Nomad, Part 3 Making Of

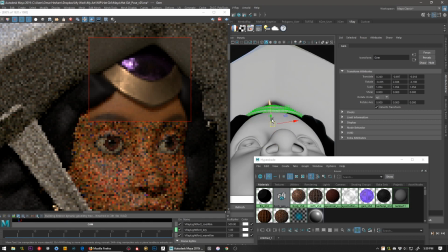[16:25]
Tweaking a little bit of the scale of some of the props, this one especially. Feels a little bit too small.
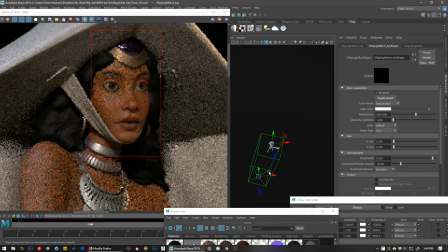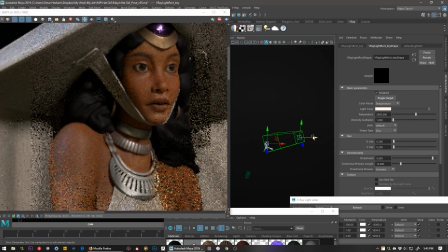[16:37]
Deciding on a directional light.
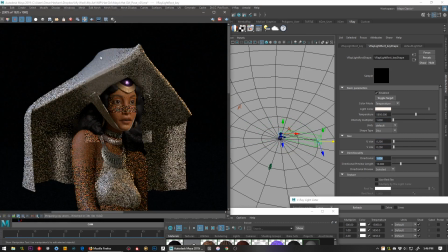[16:43]
Was kind of torn between left and right throughout the process, but I think I ended up with the top right
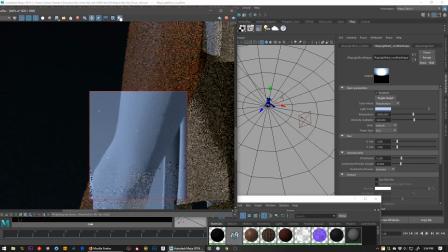[16:48]
lighting direction with a very blue rim light. Here I was getting a lot of sharpness on her thigh.
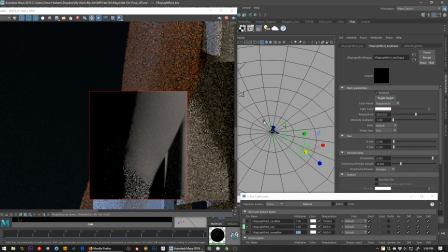[16:55]
I think that was due to one of the directional lights. It was causing a lot of sharp shadows there that weren't working too well.
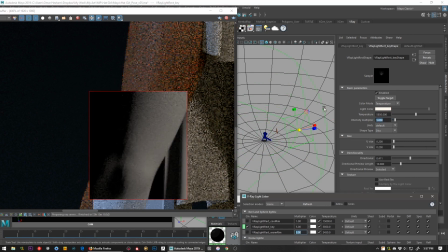[17:06]
I end up replacing the warm directional light with a sphere light, so it has a more softer fall off.
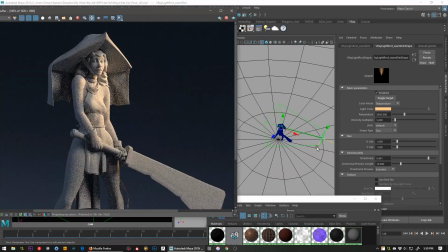[17:12]
Now this is a lighting debug mode that basically shows everything in gray shaded mode, even though we didn't change the materials.
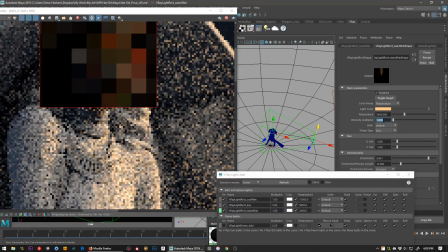[17:18]
It's that button up there, the V-Ray frame buffer. If you hold the isolate button, which is the orange button, it will turn into different options.
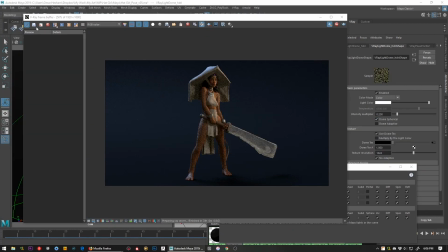[17:25]
One of them is the lighting.
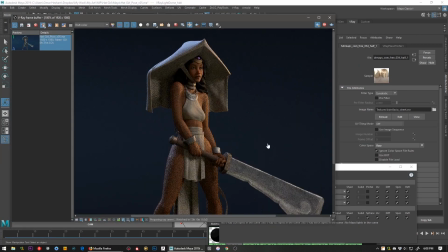[17:27]
And now I'm using the V-Ray history to basically write out files, EXRs, temporary EXRs of before and afters.
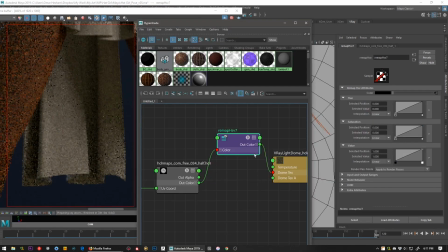[17:35]
And I'm able to do wipes between A and B, between before and afters. I had realized that the HDRI dome light was adding too much weird colors to the scene,
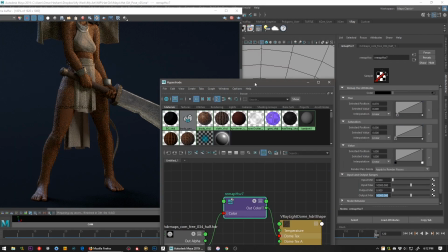[17:43]
so I color corrected it with an HSV color correct node and made sure in the input max and output max it was set to 10,000 instead of 1.
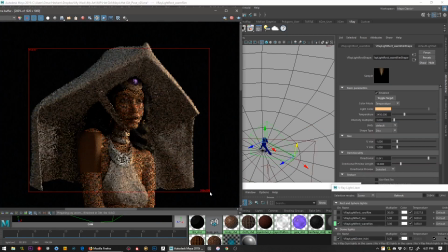[17:51]
That way it doesn't clamp the HDRI values. So you can just color correct it without clamping the intensity of it.
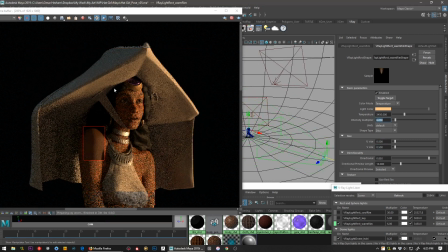[17:59]
Always good to make sure of doing that. And that input max and output max was in the HSV color correct node.
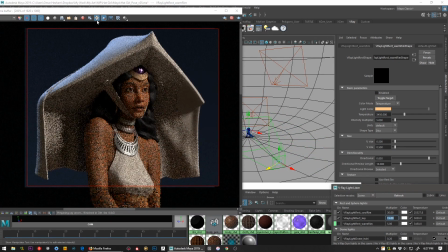[18:04]
So I was seeing some weird shadow on her shoulder there, so I had to move the light around to basically sculpt that area with the light.
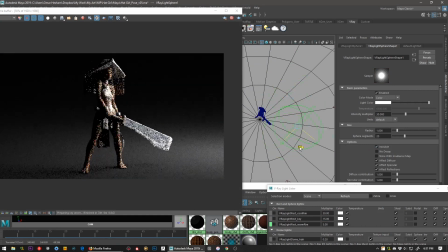[18:12]
Just a little bit slight rotation. And now here I was doing what I was mentioning earlier, which is removing the directional light,
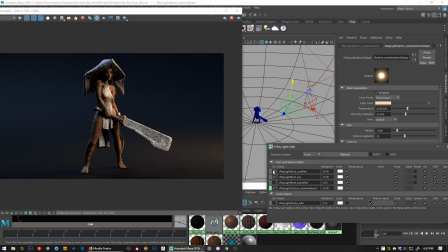[18:19]
the warm directional light I had earlier that was casting that weird sharp shadow, and now replacing it with the softer sphere light.
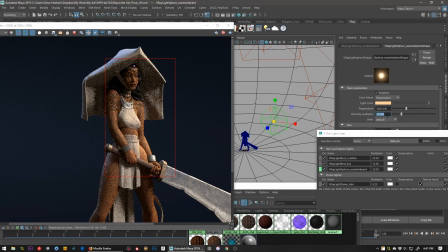[18:31]
Always tweaking the values, of course, to get it to be like the previous light.
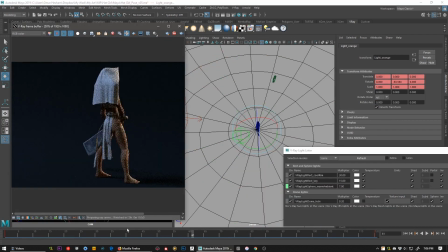[18:39]
Checking all other views, never forgetting about that. And now I'm animating the light because I noticed it looked really bad on other views.
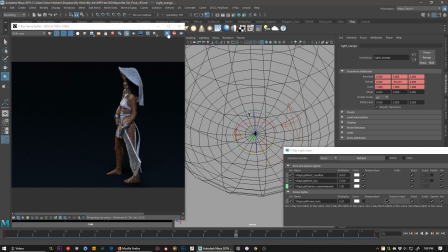[18:47]
The lighting wasn't as good as my main front view.
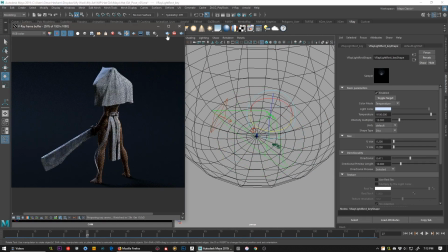[18:49]
So I animated the lights so that when the camera's moving around her, basically you get sort of the similar lighting.
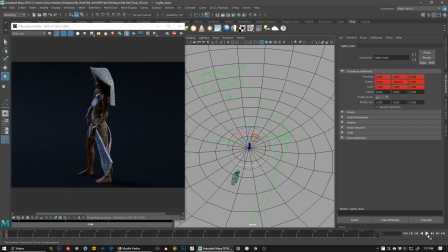[18:58]
And I was able to basically direct how it will look in all views by the speed of the rotation of the lights.
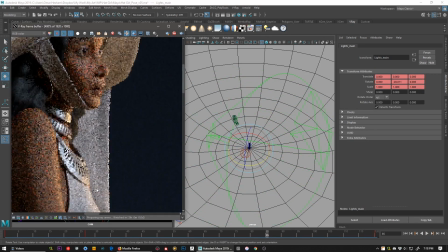[19:05]
Even independently rotating one of the lights.
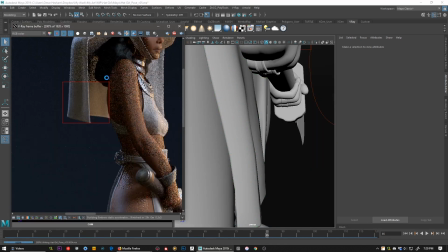[19:09]
Now I'm seeing some clipping here, which means two meshes are intersecting, so I had to fix it.
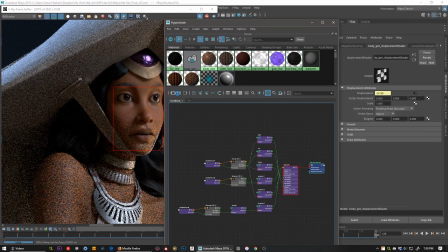[19:15]
Also I need to get that line of shadow. It helps it look like a separate object.
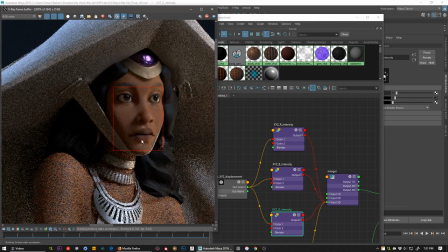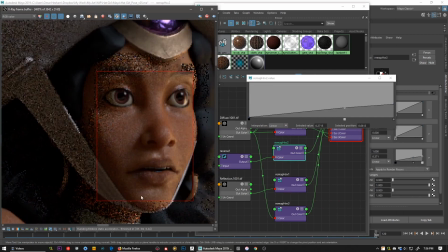[19:28]
Yeah, now I'm adjusting the glossiness, and I think right before this I had went in Substance Painter to tweak the gloss map a little bit.
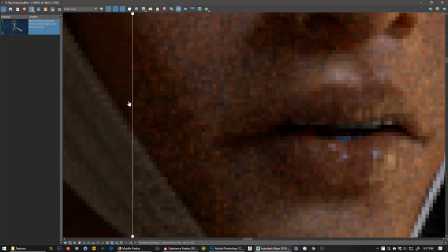[19:36]
And you see it's just a huge difference, especially on the shoulders there.
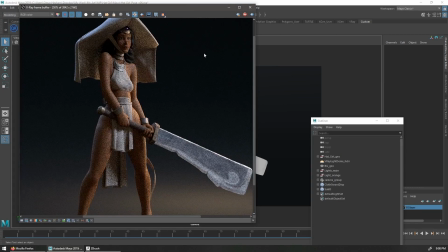[19:41]
And I do a quick render, and now I'm making sure that I have the option enabled at the
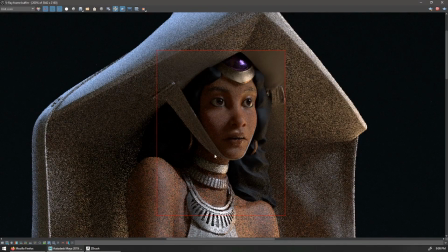[19:46]
top of the VR frame buffer that renders basically where my mouse moves.
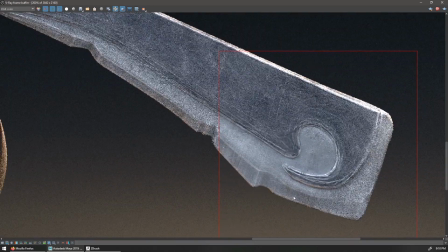[19:51]
So I'm able to move my mouse to key areas and it will render there faster. It's almost like you're painting the render.
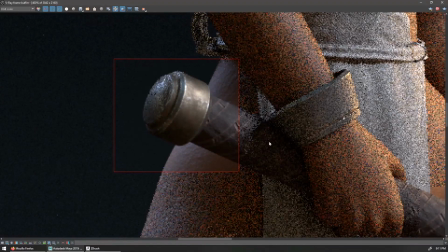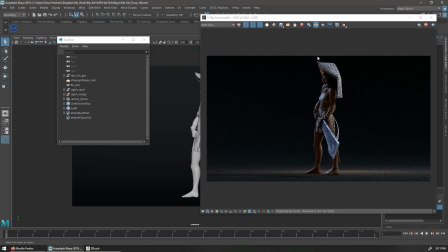[20:04]
Now I'm going around and checking key areas to make sure everything is looking correct.
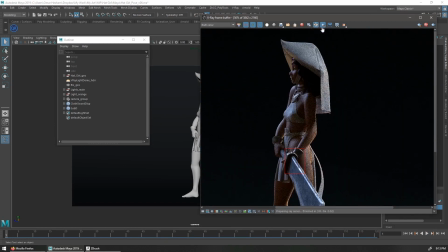[20:12]
Now I'm noticing there's too strong of a rim light on her face. It's the warm rim light.
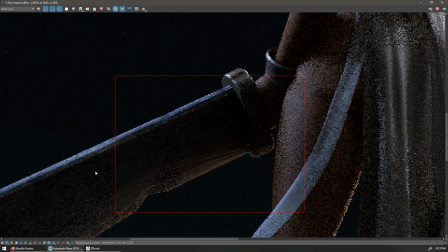[20:18]
I eventually end up moving that around.
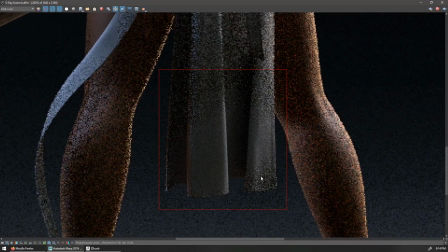[20:23]
Although I'm trying to keep what it looks like on the sword, so that's why I'm checking these areas here.